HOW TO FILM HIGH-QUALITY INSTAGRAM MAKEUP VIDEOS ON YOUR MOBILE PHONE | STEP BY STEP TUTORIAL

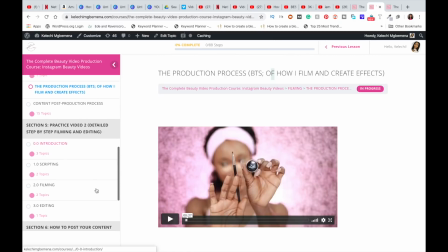It's amazing, it's straight to the point, very detailed, hours and hours of
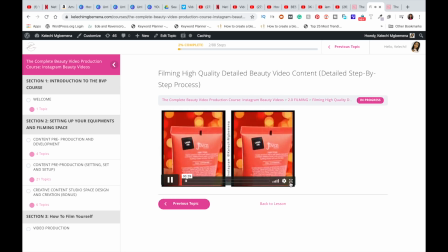tutorials and tips and tricks and showing you guys the behind the scenes of how exactly
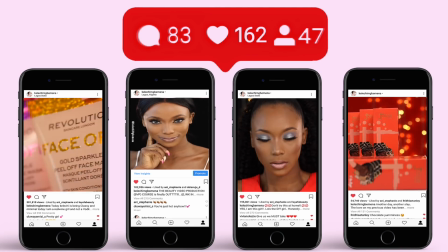I create my pro high quality content for Instagram, and also how I edit it. I'm showing you guys different videos, 2 videos, amazing content. I'll leave the link over here as well as in the description box so you guys can definitely check it out. So back to the video.
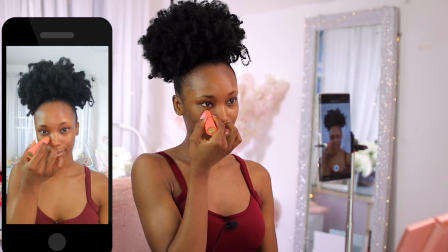Okay, so I'm going to be doing like a voiceover from here on, just so I can really explain to you guys exactly how I film.
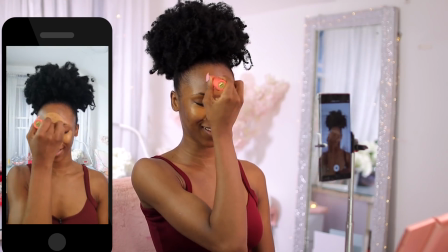And something about me is that I love to film in, I want to say, batches.
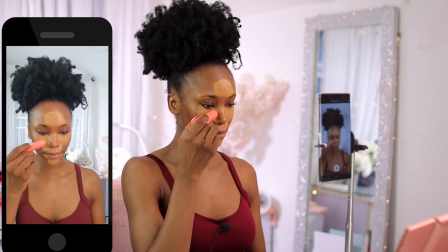So I want to show you guys the detailing, the process, but still show you guys a lot of personality.
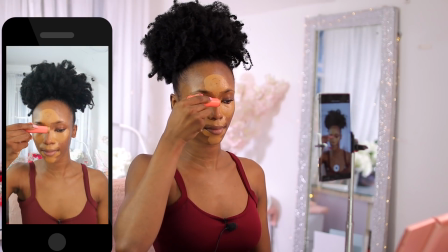Again, put in mind that you're recording a 1-minute movie.
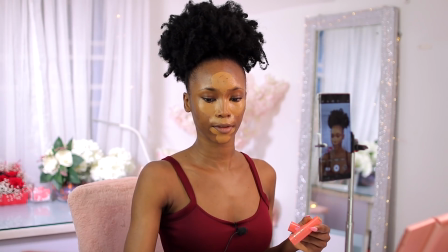So once in a while, I like to make eye contact and just have fun with it like I'm doing here.
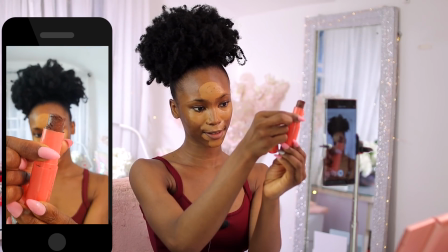I play around with the products that I'm working with just to make it a little bit more entertaining and a lot more engaging, right?
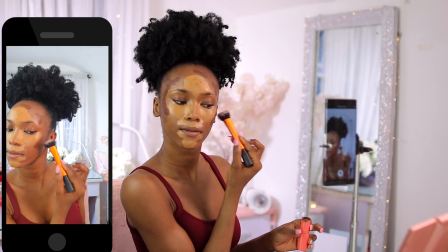So you would notice that I'm pausing and playing and stopping the recording just
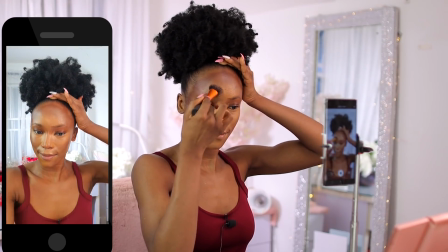because I'm filming a short content and I don't want to have hours and hours of footage to edit.
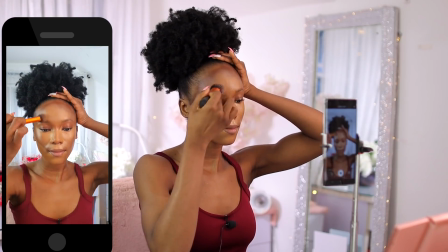So like now I'm going to blend halfway, I'm going to pause it,
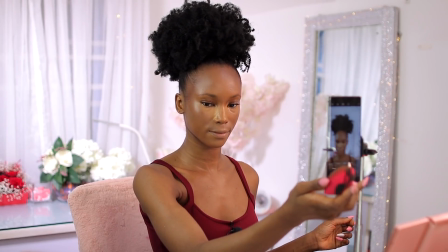do it off camera, then come back and then record again and then show you guys that, okay, I blended it out.
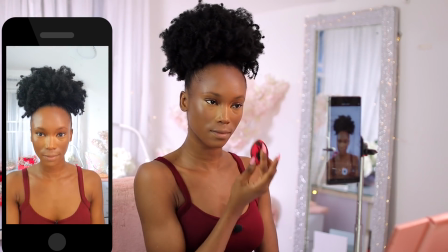Obviously, you guys don't need to see the entire process of me blending out because blending out takes like maybe 5 minutes, right?
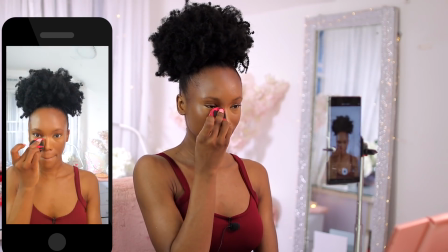So I'm just going to be showing you guys the key detailing, the product I'm using, how I'm using it, and then the end result of it.
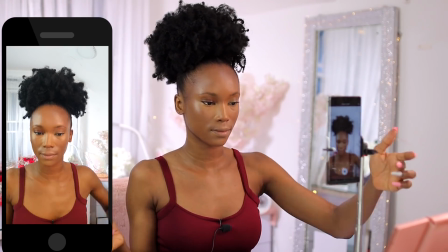So that's what you're going to be seeing throughout this content. But then with still a lot of personality and a lot of like just playing around, basically.
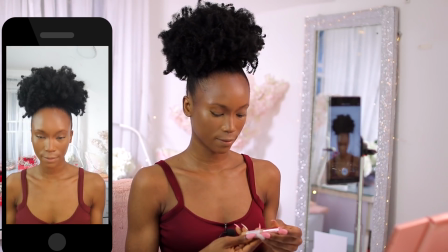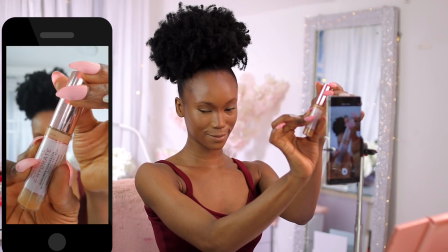Now, before you take the product out of the camera,
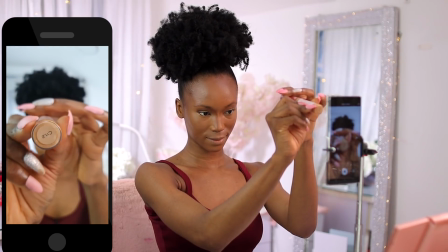make sure that it had focused for at least 1 second.
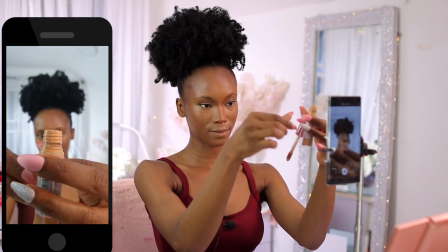Now, if that means you holding the product for 1 minute, then hold it for 1 minute.
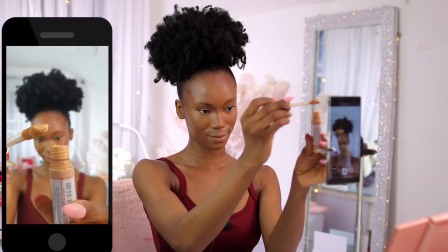Trust me.
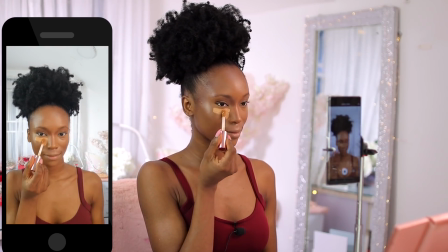Like, it's just going to be a waste of time if the brands don't see the product you're using and if your audience don't see the product you're using.
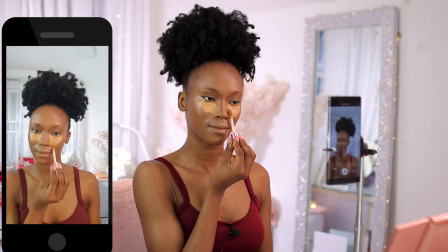Again, you're not showing the product for fun, you're showing it for actual detailing. So if you need to hold it on a bit longer, don't feel frustrated doing that.
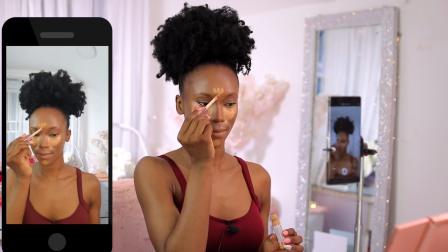Just make the content worth it. Cool? All right.
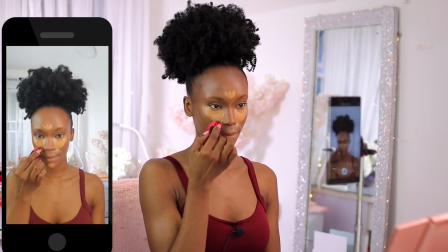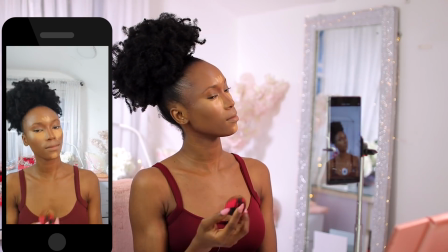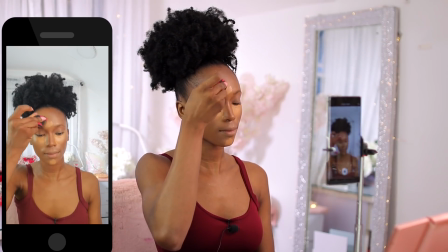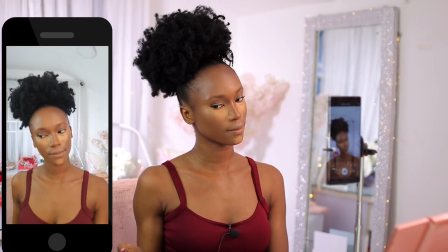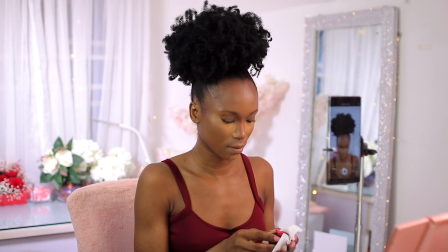So this is truly how I record my content.
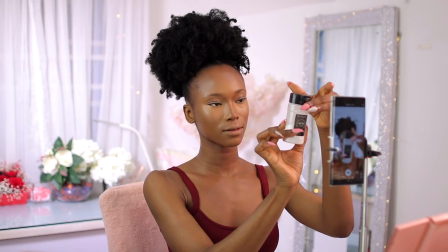Something to note is that I usually use my camera, but it's the same process, just a different device.
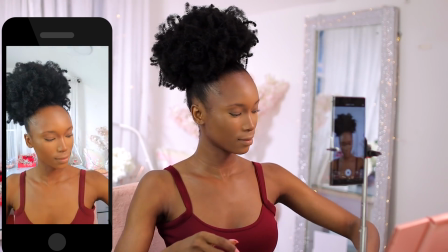Again, I'm very key on detailing, so I want you guys to see the grains of powder.
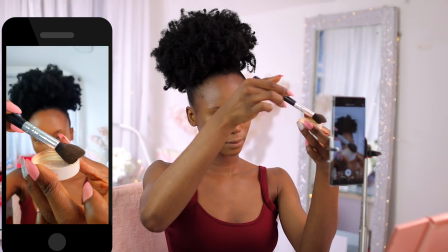Is it grains of powder? I want you guys to see the powder, like the detailing and me using it and just having fun in the process, right?
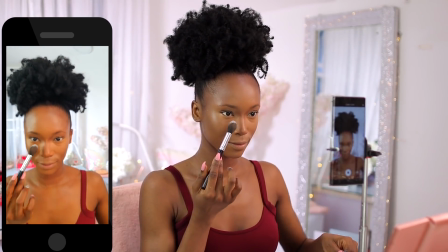So just any little detail that you can apply or you can use makes a whole lot of difference, right?
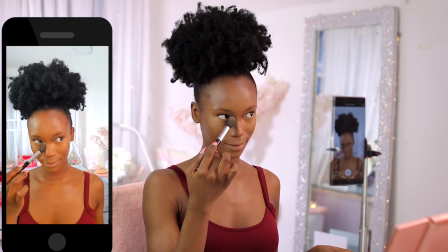So I'm just going to show you guys me putting it on in like 5
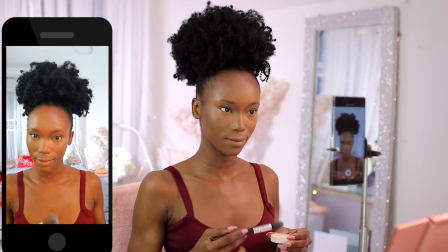seconds or 10 seconds and then stop recording because you guys don't need to see the entire process.
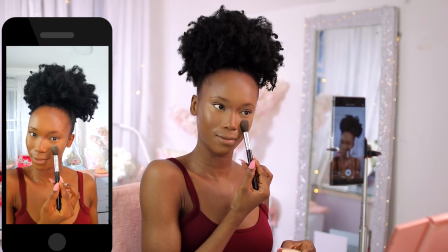If you wanted to see the entire process, then you come on YouTube and watch hours or minutes of clips.
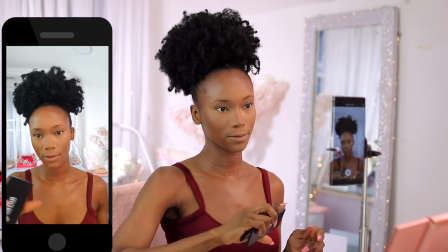Hey guys. Okay, so we're just going to pause that and play that again and then start recording again.